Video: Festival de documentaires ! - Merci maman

Antonio essayait de me psychanalyser non-stop pour que je crache un dossier correct. J'ai refusé. Non, non, non ! Parce que moi je ne veux pas savoir pourquoi je fais des choses avant de les faire, parce que moi je fais du cinéma expérimental. J'expérimente en direct ce que je suis en train d'expérimenter. donc je veux pas prédécortiquer le pourquoi du comment je fais ça donc je lui ai fourni des réponses qui l'ont calmé ne t'inquiète pas non mais c'est parce que pour les dossiers il faut écrire ces choses là c'est ça le problème et moi on en va de mentir c'est ce qu'on fait c'est ce qu'on a fini par faire parce que moi je veux pas du tout savoir avant c'est c'est vraiment expérimenté je veux être là pendant que
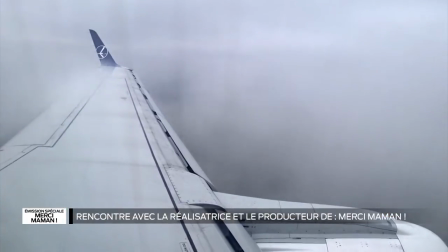(9:23)
Votre premier film, vous l'aviez filmé de la même façon, avec ce réalisme-là, avec cette proximité.
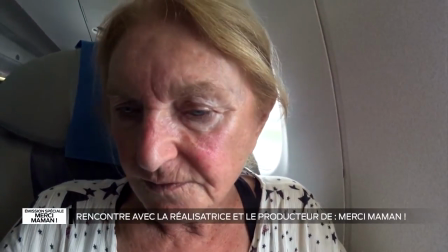(9:29)
Oui, les deux premiers, oui. Parfois, on a même l'impression, dans l'avion, qu'elle fait un selfie, en fait. Ah oui.
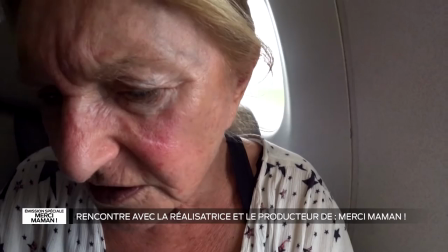(9:34)
Tellement c'est proche, tellement... C'est ce qui permet aussi d'être... On est tout de suite dans l'histoire, grâce à ça, en fait.
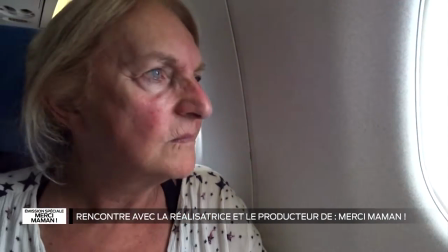(9:42)
On a l'impression, c'est filmé un peu comme on a pu voir des strip-teams, mais encore plus près, quoi.
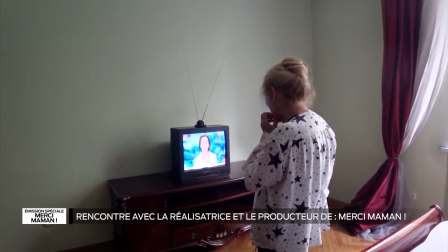(9:50)
Parce qu'en fait, moi, je ne mets pas en scène l'histoire de Jean. je mets en scène l'histoire que je vis avec des gens c'est une aventure que je vis avec
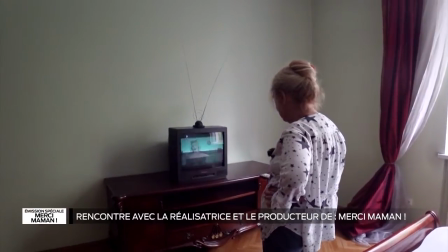(9:56)
quelqu'un que je filme donc forcément on est prêt puisque je suis collé aux gens avec qui je fais des choses vous saviez tout de suite que vous seriez dans le film vous apparaître oui ouais ouais ouais c'était indispensable d'être oui parce
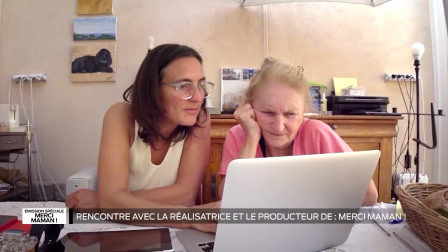(10:10)
que c'est notre aventure c'est pas elle qui cherche c'est nous qui cherchons oui puis c'est vous qui êtes régulièrement le moteur pour dire allez oui puis moi je suis moi j'aime bien être dans mes parce que je suis hyper pratique, je suis l'actrice que j'ai toujours sous la main. Et bien ça compte énormément. Alors il y a des plans qui sont très proches et puis parfois aussi on s'en va un peu comme à l'aéroport et on sent la pudeur
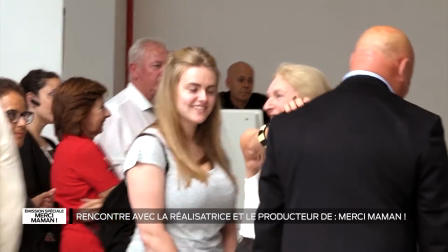(10:36)
les laisser un peu tranquilles et en même temps on a cette foule autour qui elle vit un moment un peu anodin alors qu'ils vivent
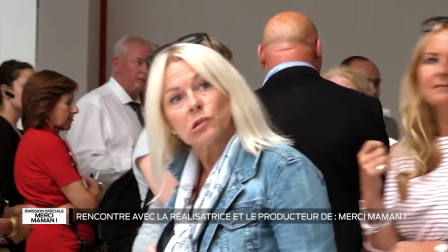(10:45)
un moment extraordinaire.
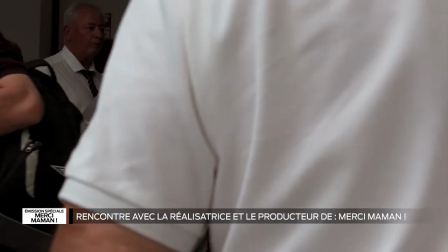(10:47)
de l'aéroport ça a été la seule qui n'a été pas tournée par un par tes soins c'est à dire qu'on a on a tout de même un parti
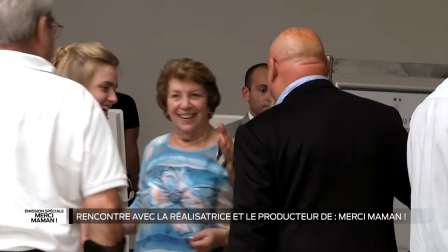(10:55)
on a quand même une équipe et par ailleurs on voit sophie d'un image qui est effectivement sans caméra et qui
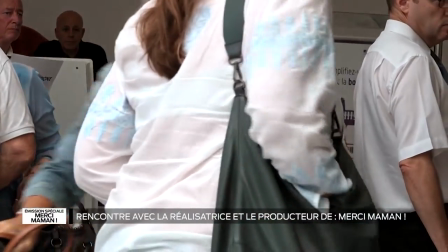(11:02)
vit le moment c'est là que effectivement la vie à un certain moment quand même pris le pas sur le film à un certain moment pendant certains à un certain moment. Donc la retrouvaille avec l'oncle, tu ne filmais pas. – Si, j'avais bien sûr ma petite caméra posée là, mais je ne comptais pas dessus. J'ai quand même utilisé les images, mais j'avais mandaté une amie qui avait fait le créadoc aussi avec moi pour faire les images de loin. Je lui avais dit ce que je voulais évidemment, mais je me disais je ne vais pas compter sur moi pour faire ces images, parce que si jamais le moment est trop fort, je vais privilégier le moment au film. Et ils se prennent vraiment dans les bras, enfin vous avez votre maman qui s'accroche à eux. Il y a plein de rapports aussi comme ça du corps quand ils sont devant la
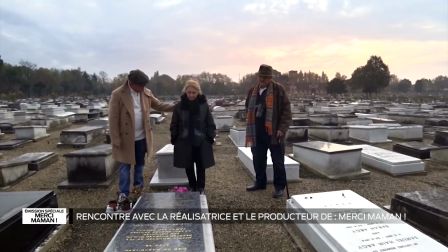(11:56)
tombe de leur maman qui lui tape sur l'épaule et puis juste après il y a ce plan où c'est elle qui lui tape sur l'épaule sur le bateau.
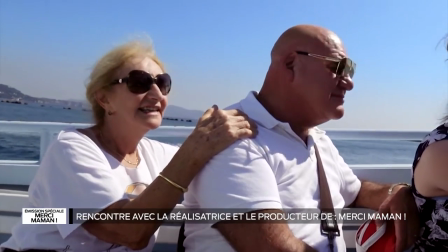(12:04)
Ce plan aussi à Auschwitz où en fait on voit que ça, son bras autour du vôtre.
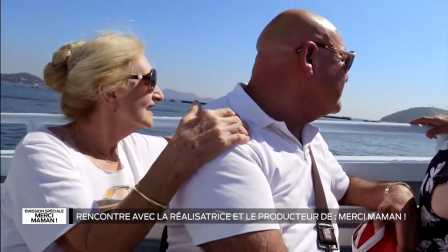(12:11)
Là, on se dit aussi que vraiment, si vous n'aviez pas été là, seule, c'est difficile.
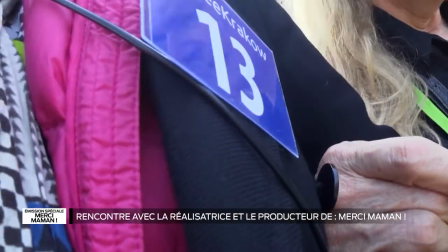(12:16)
Seule, c'est difficile, surtout à son âge, quand même. Oui, mais son âge, on l'oublie, quand même. Oui, mais bon. Quand on la voit à la salle de sport, on l'oublie.
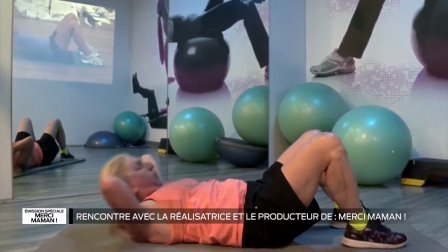(12:27)
Oui, mais je crois que c'était l'occasion pour nous deux d'avoir une expérience rigolote, de faire quelque chose ensemble à un moment.
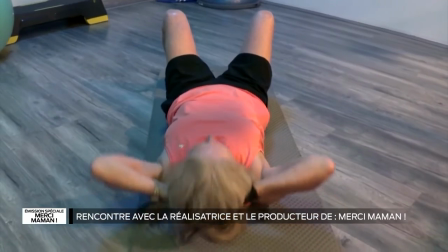(12:35)
Oui. Et la caméra ne l'a jamais gênée. On a l'impression qu'elle n'est presque pas là.